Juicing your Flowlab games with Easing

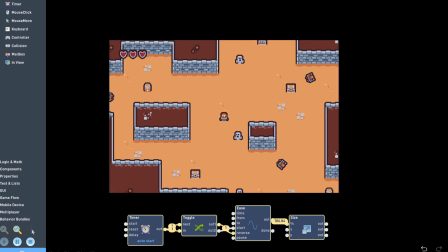4:22 This not only looks more interesting, but helps draw the player's attention to the chests to make them more obvious.
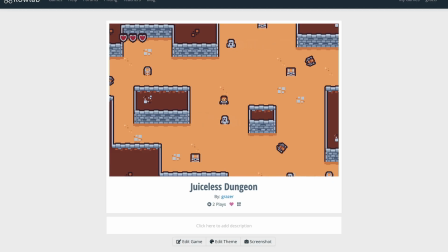4:27 We can also add a sine wave ease to the ghost's Y position to make them appear to be floating as they move.
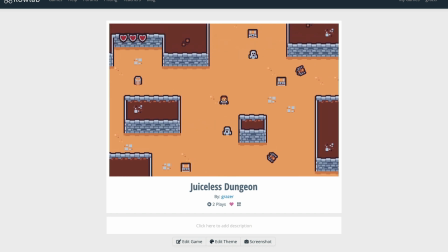4:33 Smoothing the player's movement with easing makes moving around a level feel a lot better as well.
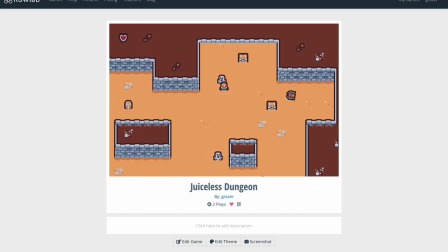4:39 Now, the game's starting to feel pretty juicy, but taking damage still doesn't feel very impactful.
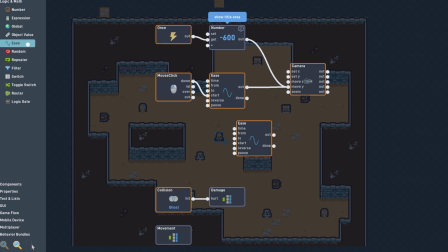4:46 A couple of ease blocks connected to your camera can make a really simple camera shake, which will give the enemy collisions a lot more weight.
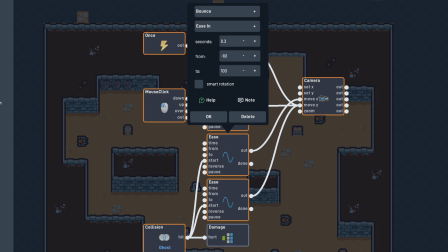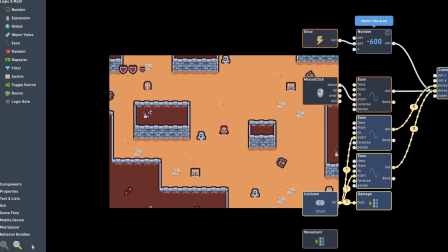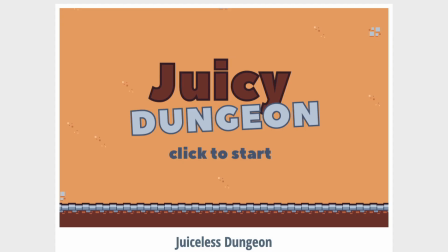5:27 Okay, now compare what we started with with
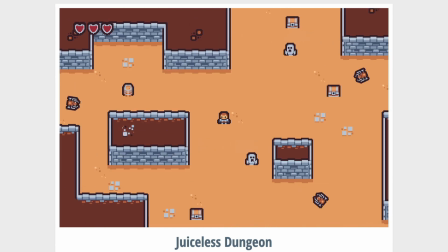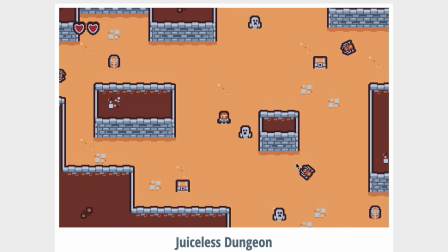5:37 what we have now. Small tweaks like this can make a massive difference to your game's feel, so it's worth being on the lookout for places where adding a little easing can make your game feel more alive.
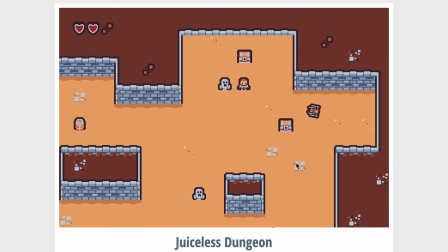5:47 Our example feels like a completely new game without changing any of the rules or mechanics. It's more interesting and way more fun to interact with.
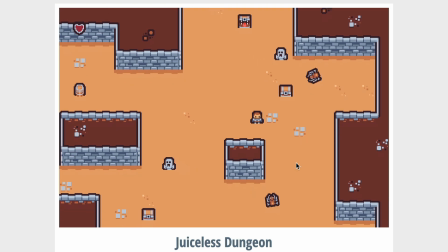5:55 There are lots more ways to add juice to your game and we'll cover more in the next video in this series. Thanks for watching.